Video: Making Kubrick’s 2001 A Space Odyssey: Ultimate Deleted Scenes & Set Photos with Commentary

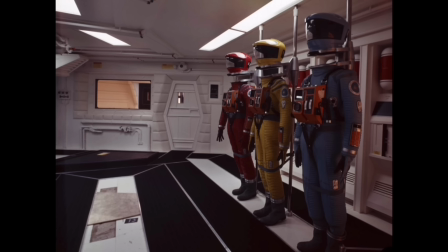1243s
That's why we settled on the black monolith, which is, of course,
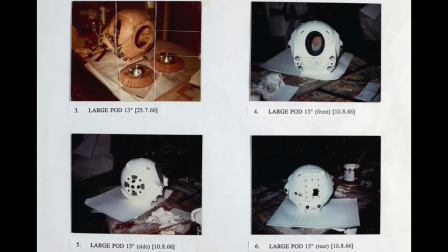1247s
in itself something of a Jungian archetype, and also a pretty fair example of minimal art.
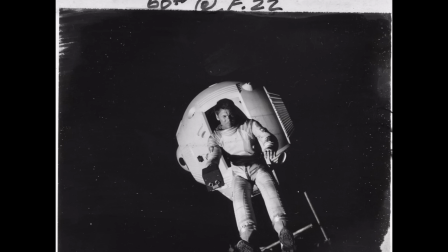1254s
Arthur C. Clarke also commented on the use of the monolith in the movie. Our ultimate solution now seems to me the only possible one,
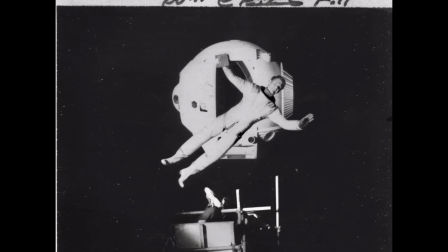1263s
but before arriving at it we spent months imagining strange worlds and cities and
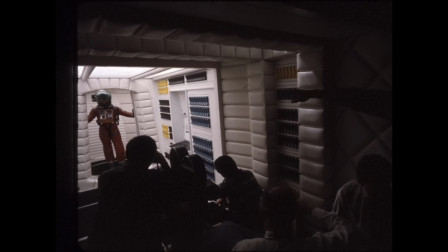1268s
creatures in the hope of finding something that would produce the right shock of recognition.
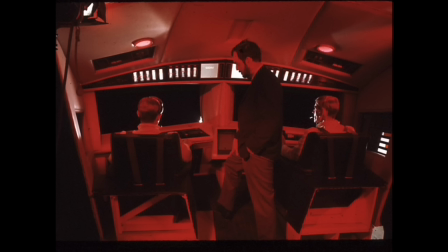1273s
All this material was abandoned, but I would not say that any of it was unnecessary.
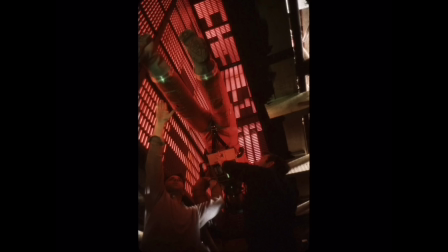1279s
It contained the alternatives that had to be eliminated, and therefore first had to be created.
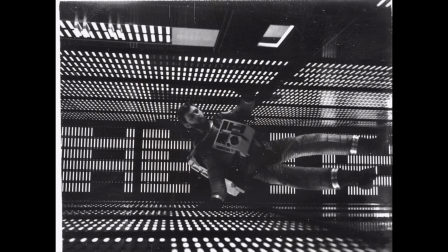1284s
Just as a sculptor, it is said, chips down through the stone toward the figure concealed within.
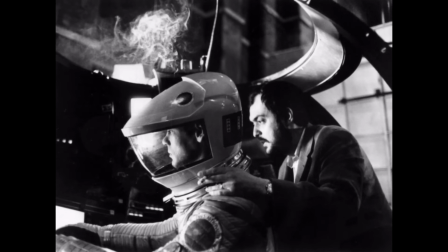1291s
Later on in this video, you'll get to see some of the abandoned material that depicted aliens.
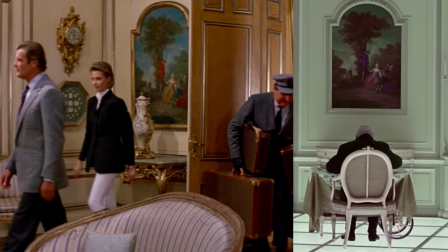1298s
Both 2001 and the James Bond film A View to a Kill used the same prop painting of a scene underneath a tree.
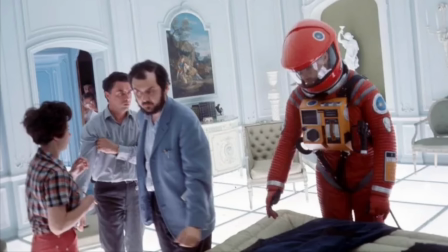1306s
Both films used the MGM prop department. The floor here is identical to the ceiling in the International Space Station.
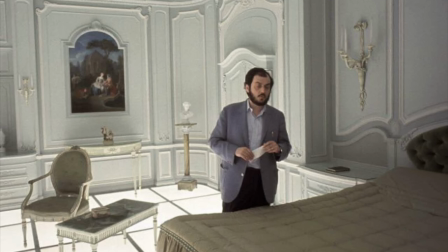1315s
It looks like a hotel suite room. The rotating space station, of course, has a Hilton hotel.
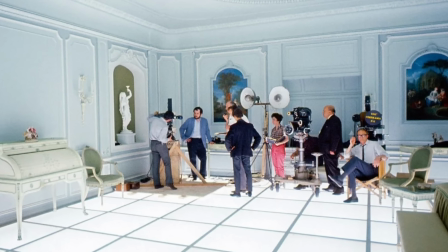1321s
Maybe there's a connection to the theme of up and down and being disorientated.
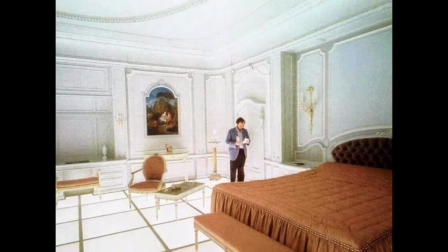1328s
If you remember Floyd's conversation when he arrives at the space station, he asks, "Where are you all off, up or down?"
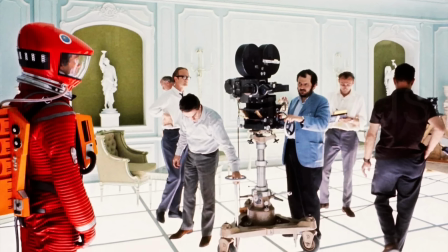1337s
And there are many instances in this movie of what's regarded at first as up and down changing.
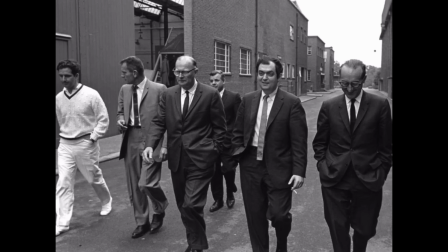1344s
We also have the other great leap forward, the wheel,
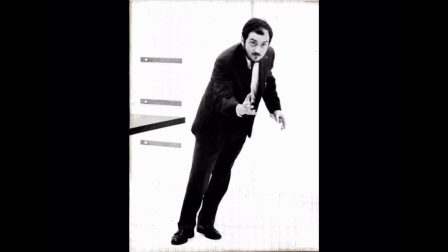1348s
represented by the form of the International Space Station, which itself rotates in space.
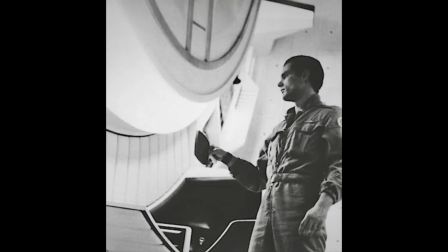1358s
Kubrick stated in an interview that, I quote, "We had a ping-pong table, a piano and a shower in the Discovery, but in the end they didn't seem worth putting into the film.
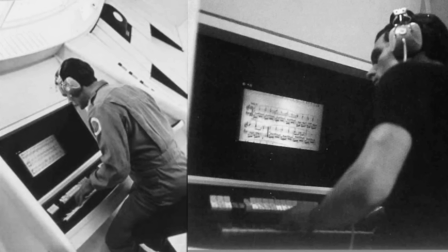1370s
One tries to tighten up a film wherever possible."
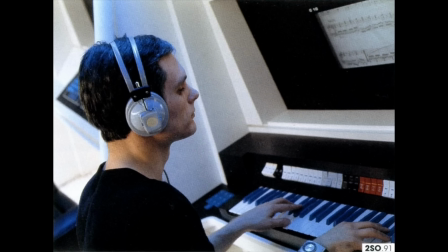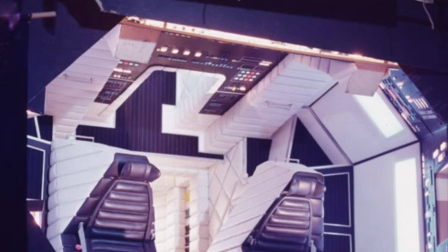1381s
The control room of the Discovery set. There's a mirror incorporated into the set which allows people to be
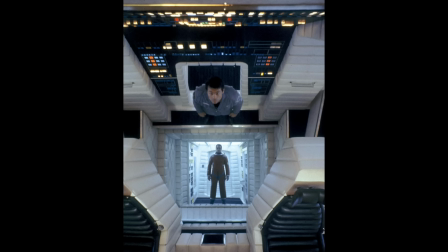1389s
filmed as if they're standing at a right angle to the people seated.
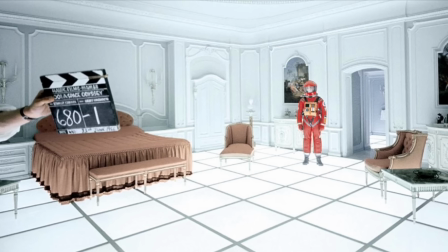1395s
It's interesting to note that Kubrick appears to have selected the same pale
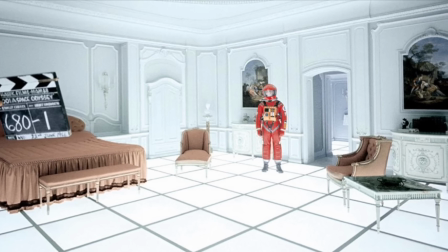1400s
off-green beige that you can see on the walls here in the hotel room,
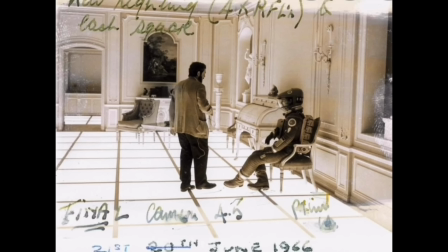1404s
or supposed hotel room, in the scenes related to death or deadly sickness in Eyes Wide Shut,
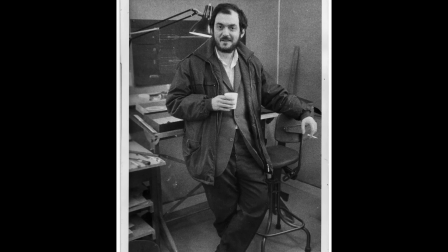1411s
the morgue wall tiles, the death of Marion Nathanson's father, the entrance hall of Domino's, the HIV positive prostitute.
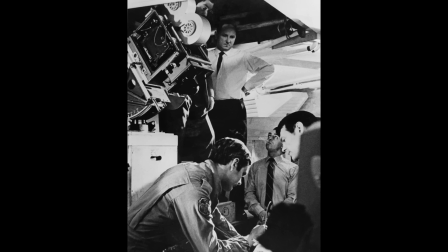1419s
If you want to find out more about Eyes Wide Shut, please check out my full movie commentary.
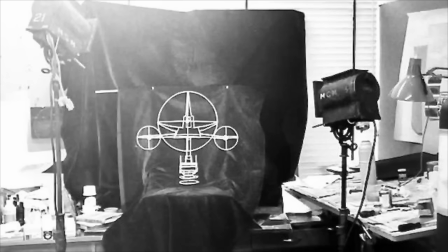1426s
Filming animated elements for the spaceship computer screens is very clever because it really does look like computer graphics, and of course it's all analog.
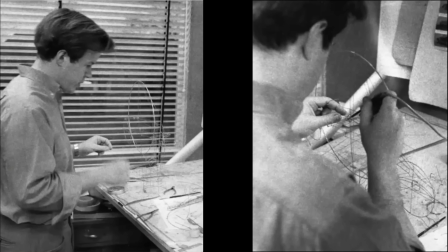1436s
Douglas Trumbull built these items by soldering wires together.
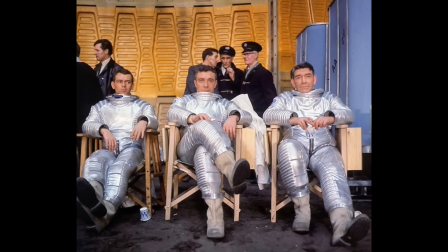1443s
In November 2025, on The Colbert Show, Oscar winner Anthony Hopkins revealed that Hal influenced his
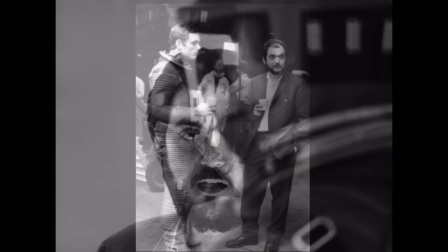1452s
portrayal of Hannibal Lecter in Silence of the Lambs and the sequels.
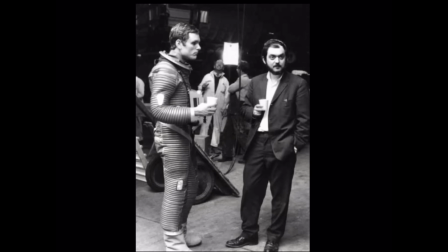1456s
When he was asked why Hal, he replied, and I quote, "Because he's a machine.
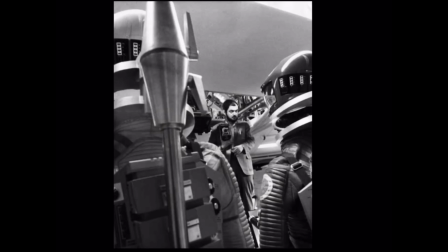1463s
It's the mechanical sound of his voice. Hannibal is inhuman, a machine, a killer machine."
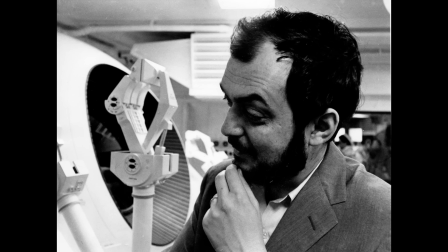1468s
And once you know that, when you listen to Hannibal in the movie, it resonates immediately.
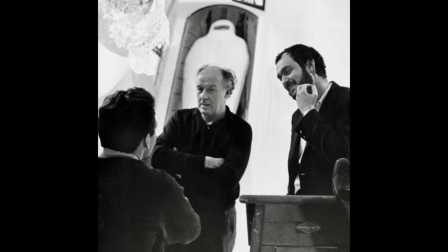1476s
In this photo, next to Stanley Kubrick, is Jeffrey Unsworth.
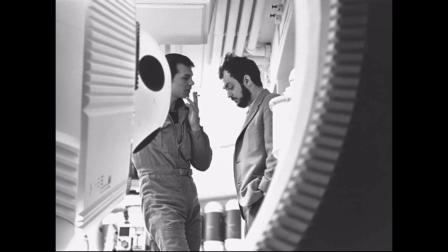1480s
He is the Oscar-winning cinematographer of many films, including 2001 A Space Odyssey,
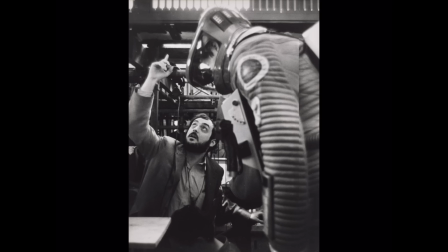1487s
Superman 1, Superman 2, Cabaret, Tess, Murder on the Orient Express, and Beckett.